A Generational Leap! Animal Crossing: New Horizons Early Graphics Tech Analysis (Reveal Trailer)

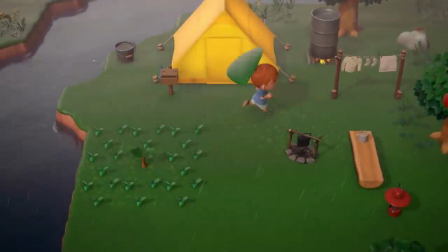8:09 But even without any complex tessellation or vertex displacement in the water during these events,
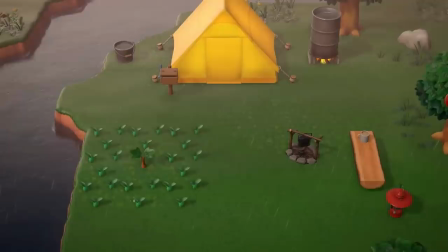8:14 I can appreciate that at least some level of interactivity is visually represented in some way instead of just having the water be non-interactive at all.
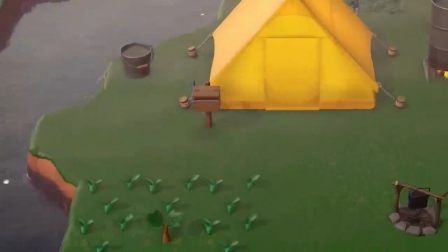8:22 Plus, it just looks really convincing. Even the water in the bucket gets the ripple treatment.
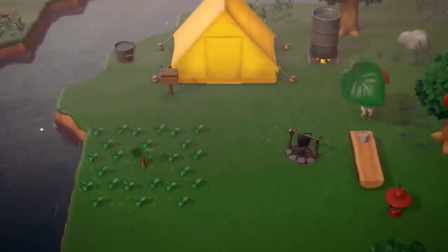8:26 The steam coming out of the barrel is also a nice touch and as we comb over this sequence one last time I want to point out something
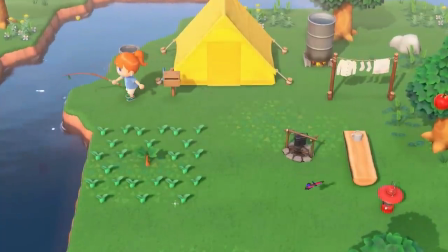8:33 that we touched on a bit earlier and that's the anisotropic highlights on the villagers here at this point it might seem like I'm obsessing over this
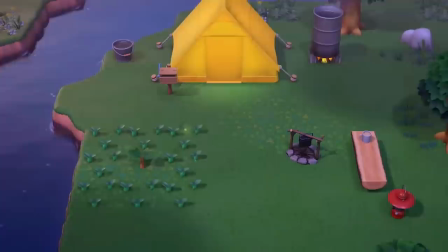8:40 detail and I guess I kind of am in a technical sense but that's not without good reason so if you look at the highlights as the time of day
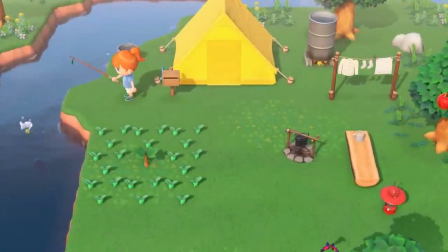8:47 passes you'll notice the color of the highlights also change in alignment with the ambient color from the environment lighting but that's not really the
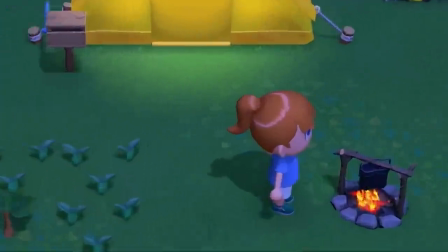8:54 interesting bit here upon closer inspection,
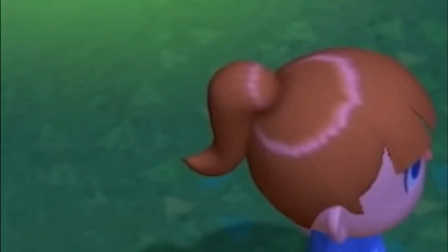8:57 we can see that there are multiple hues of anisotropic highlights on the villager hair, similar to how anisotropic highlights function on human hair in real life.
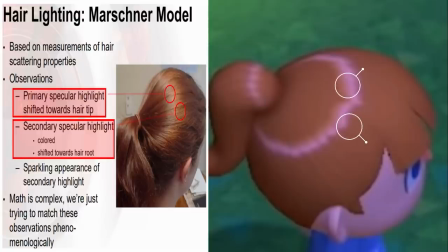9:05 The main reason this phenomenon occurs in real life is due to the microstructure of human hair follicles, in which the overlapping cuticles refract some of the incoming light internally before reflecting it back out, resulting in the highlights shifting color along the way.
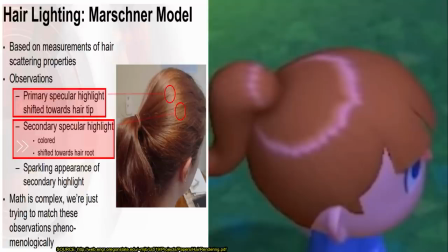9:18 Phenomenologically, these highlights are usually categorized as secondary highlights, though the underlying physics is a lot more complex than these highlights being merely secondary. In New Horizons, the engine isn't really accounting for that level of physical complexity, which is why the secondary highlights like the greater longitudinal shift that we can see in the real-life example.
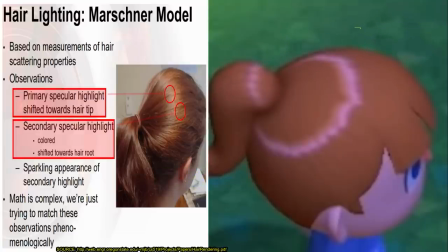9:37 But it does mimic most of the notable intricacies of an isotropic light on human hair very well. We can even see that the secondary highlights shift toward the root of the hair, while the primary highlights shift toward the tip of the hair.
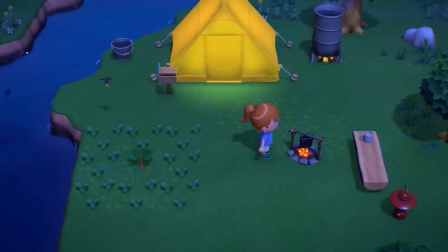9:50 This kind of attention to detail is really unprecedented for an Animal Crossing game and I'm absolutely baffled as to why the developers went through so much effort to approximate this phenomenon so thoroughly, given the art style of this game. But then maybe that's exactly why they did it. You see, the geometry in Animal Crossing tends to stick to very rudimentary and simplistic shapes,
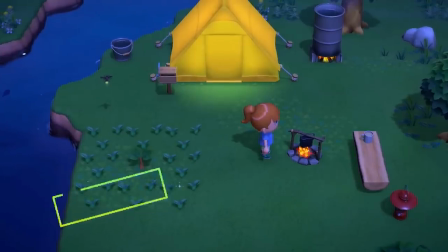10:09 leaving the texturing and lighting to provide more visual detail to the objects we see in the game. Obviously, the villagers can't be modeled with individual strands of hair, so maybe using an isotropic Highlights was the developer's way to communicate to the players that the villagers do indeed have hair strands and aren't just wearing plastic hats of hair on their heads.
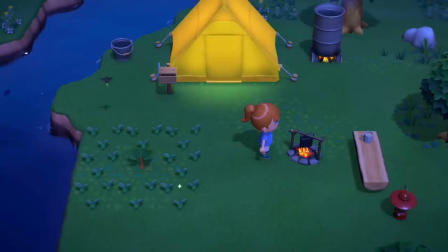10:27 Whatever the case may be, I consider Anisotropic Highlights to be a very, very welcome addition to the suite of rendering features on offer in the newest Animal Crossing game.
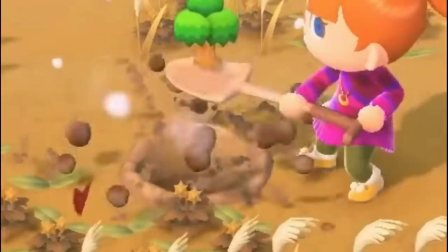10:36 What I love about this here is that every single clump and particle of dirt is casting a shadow.
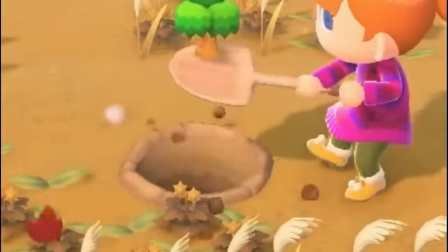10:42 Granted, it's a lot easier for developers to handle shadows in this way as long as it doesn't impact performance,
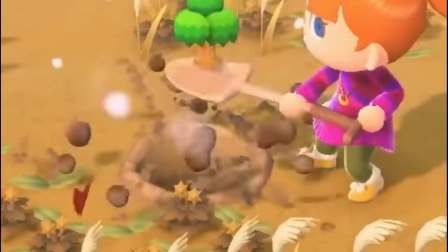10:47 because all you have to do is turn directional shadow casting on and don't really have to worry about which models will cast shadows and which models won't.
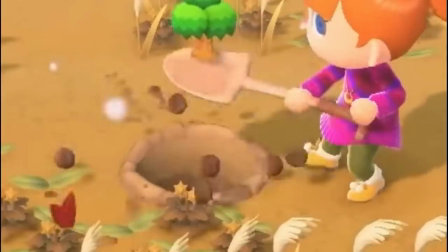10:53 I'd imagine this is possible in New Horizons because compared to open world games the world isn't very large and the geometry isn't very complex so giving everything a shadow isn't going to be too costly relatively speaking.
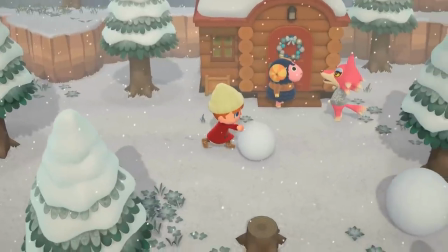11:05 The general environment lighting for this scene looks great.
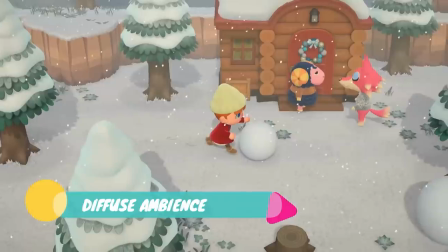11:08 Lots of ambient light since there's so much snow and cloud cover and the faintest hint of me scattering to give the scene a wintry atmosphere the actual
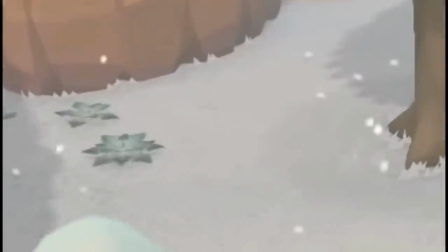11:16 snowflakes however aren't really all that aesthetically pleasing to me but i think it's pretty cool that they actually land on the ground and then melt over
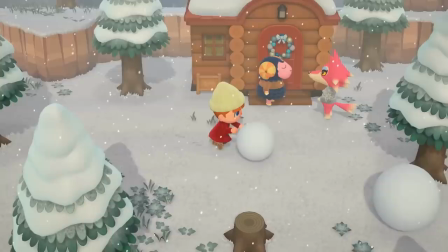11:24 time i'm definitely going to be one of those people who stand outside in the winter watching the snowflakes melt for a good 10 minutes before doing anything productive god this game can't come soon enough
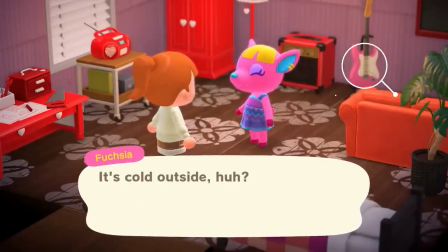11:33 the subtlety of the depth of field here is really nice if you look at the guitar amp and armoire there's just a hint of blur but only just enough to direct your attention to the character talking and not so much that you can't appreciate your surroundings during these moments. Very well done. Now try as I might, I'm not really detecting any signs of global illumination in this game.
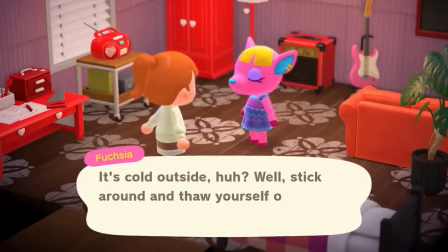11:52 Not that this game needs it, but just out of curiosity I was looking for hints of it throughout the trailer to no avail. For instance, if the game supported indirect lighting, baked or otherwise,
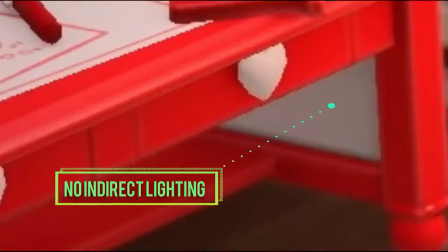12:01 we should see some level of red hue transferring from the red surfaces under the desk here onto the white panel, and I see no evidence of that at all. Again, it's not really a big deal, but I do think it's worth mentioning.
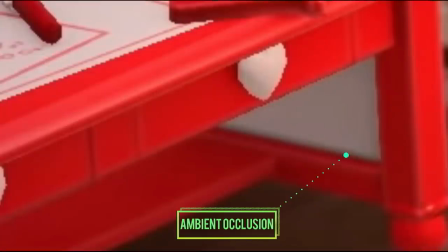12:11 Having said that, we can see plenty of ambient occlusion, so that at least helps out with all of the objects in the room feeling a little more grounded.